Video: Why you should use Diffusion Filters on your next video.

I've talked about that in the past. Step-up rings have saved me multiple times. So those are a couple pros and cons.
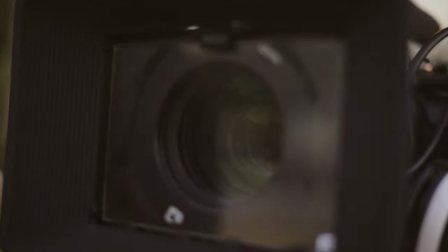Personally, I like using the bigger glass because I could use it in my matte box. Now let's talk about what you can expect when shooting with diffusion filters.
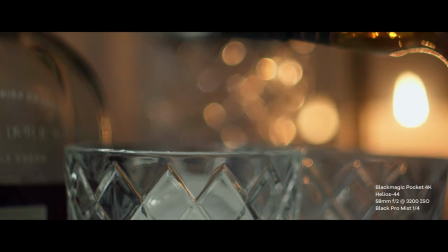When shooting with either black pro mist or black satin, you'll notice some very distinct characteristics or effects that these filters provide.
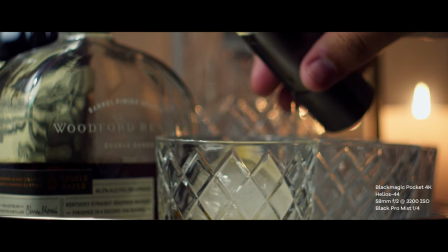Now, I'm not going to pretend like I've shot a feature on film. In fact, I have never shot on film at all. So take this with a grain of salt, but from a purely aesthetic standpoint, from someone with a trained eye, I definitely think that shooting with these diffusion filters will help to get your shots a little bit closer to that filmic look.
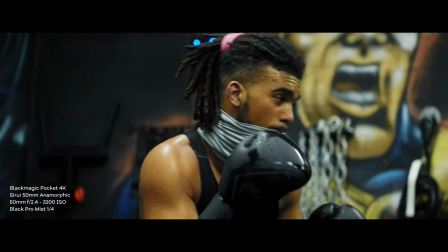So if that's the look you're trying to achieve, diffusion filters will definitely help you to achieve that look before you even step into color grading. But there's definitely more to diffusion filters than the film look depending on which
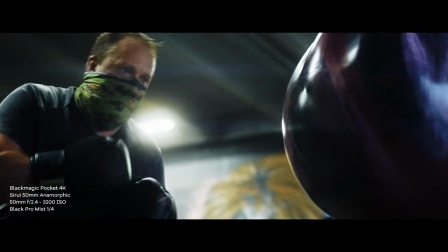diffusion filter you use there will be a contained bloom effect in the highlights
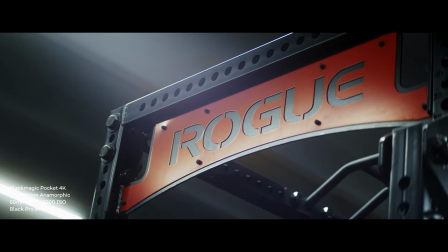otherwise known as a halation diffusion filters can also help to take that
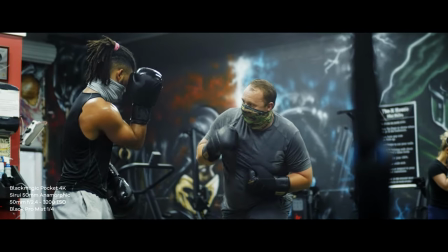digital edge off of your shots it does this by lowering contrast and highlights as well as softening your image while it does soften certain details it does maintain sharpness in important areas like the eyes and
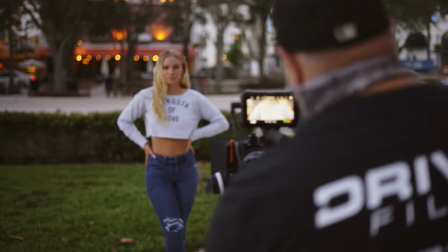hair so i filmed a bunch of test shots with a variety of lenses to give you guys a very good example in comparison of what these filters will do to your footage it's important to note that these filters do go in stepped strengths from 1 8 all the way up to five however I only had strengths up to one for each filter on hand so I had 1 8 1 quarter half and one for each black satin and black pro mist so we've talked about what these diffusion filters do so now let's take a look at one of my go-to diffusion filters the Tiffin black pro Mist.
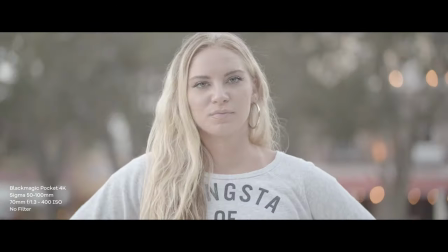So as you can see in these test shots I took of Kristin with a Sigma 50 to 100 millimeter art lens,
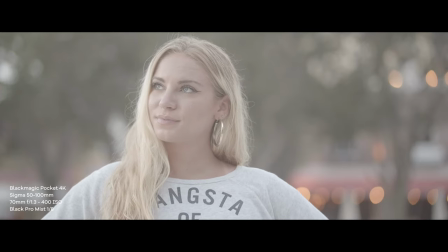at 1.8 strength the effects of the Black Pro Mist aren't too noticeable but
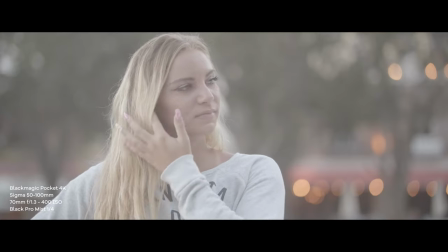you can start to see a very slight softening in the skin but no change in sharpness.
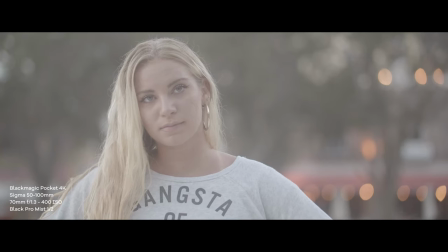Now when we move to a quarter strength you start to see an increased softening of the skin and even more so at half strength.
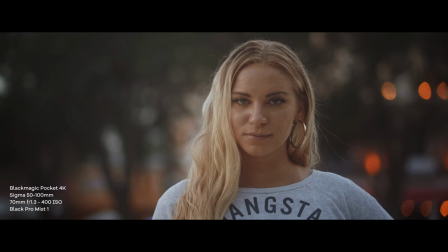It's when we switch to a one strength that things start to become much more stylistic even a little over the top the
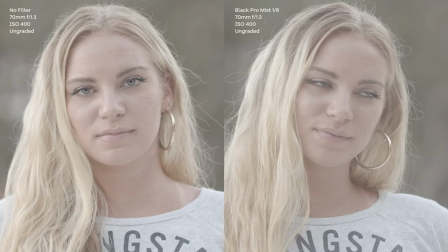entire shot has a very softened the fused look especially in the skin overall you're gonna see
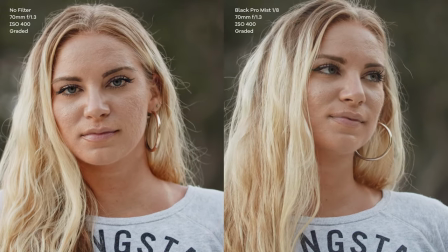a decreased contrast throughout the shot as the filter strength increases however skin tones remain
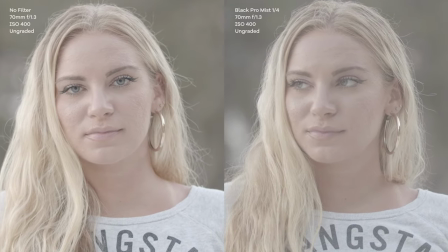constant it's
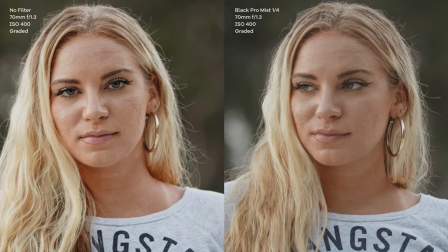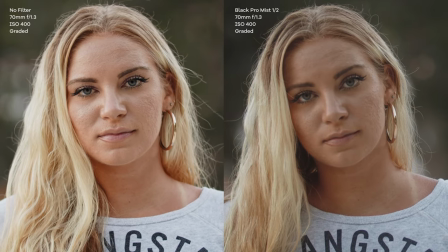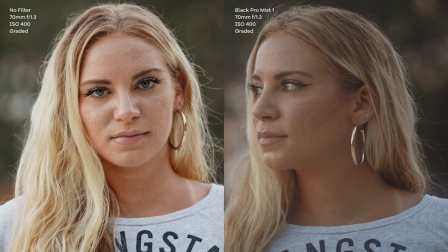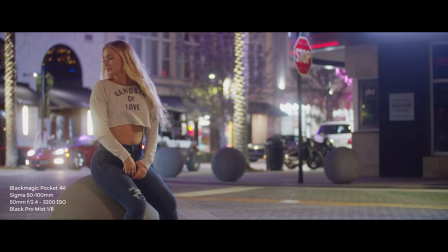when we introduce light sources into the shot that we start to see the halation effect or light bloom introduced
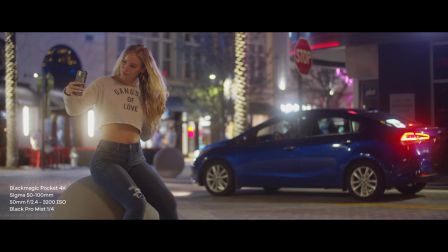even at an eighth strength you immediately notice the bloom in the highlights just look at the headlights of the car,
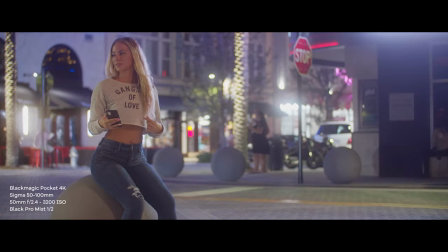all the streetlights, they all have that very noticeable strong halation.
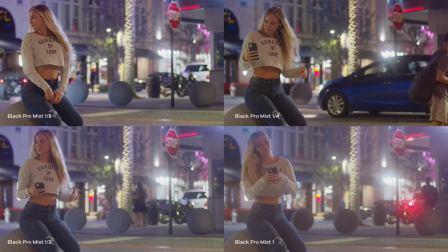As we step it up in strength, you're going to notice the halation becomes stronger and stronger, becoming almost overwhelming by the time we're at a one strength.
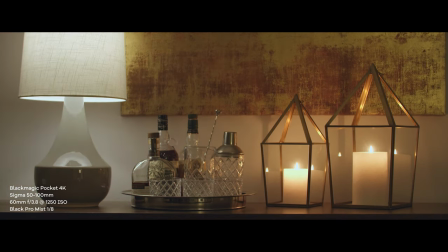In this test shot, I have two different light sources, candlelight and a soft white Phillips hue bulb in the lamp.
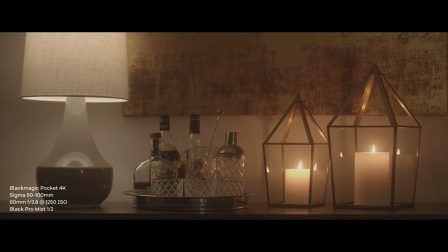You can see in the candlelight, the nice contained glow that's not too over the top. Now the lampshade, however, seems to contain the halation at least until higher strengths.
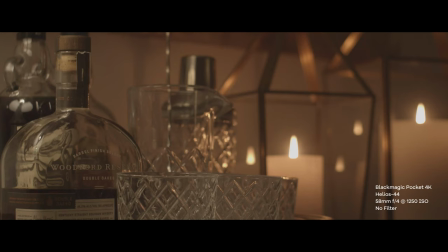Even when shooting with a sharp lens like the Sigma 50-100, the shot does get very soft once we get to a strength of one.
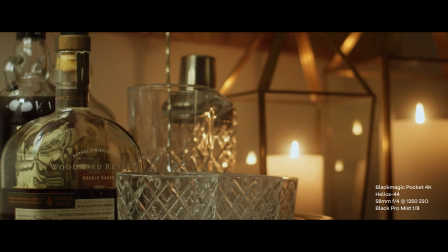When shooting with a softer lens like this vintage Helios 44,
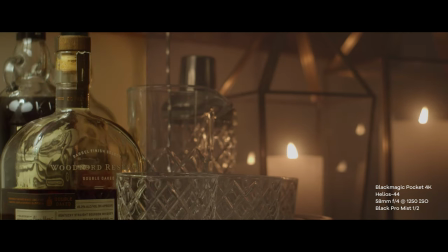you're going to notice softening in the highlights, but the details are still retained like you can see here in the whiskey bottle.
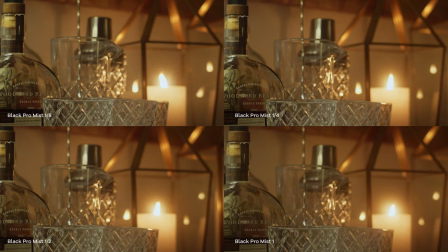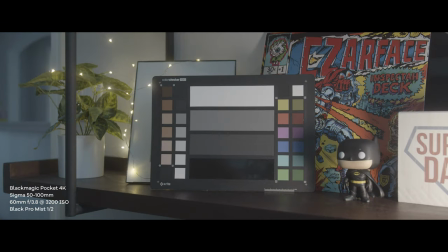As you can see here when we toss an X-Rite color checker into the shot, we do notice that there is a very slight,
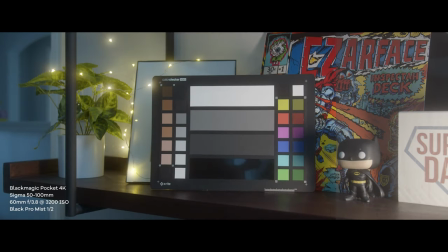almost unnoticeable warming of the image and there is no color shift when you go from no filter to a quarter and on throughout the strengths.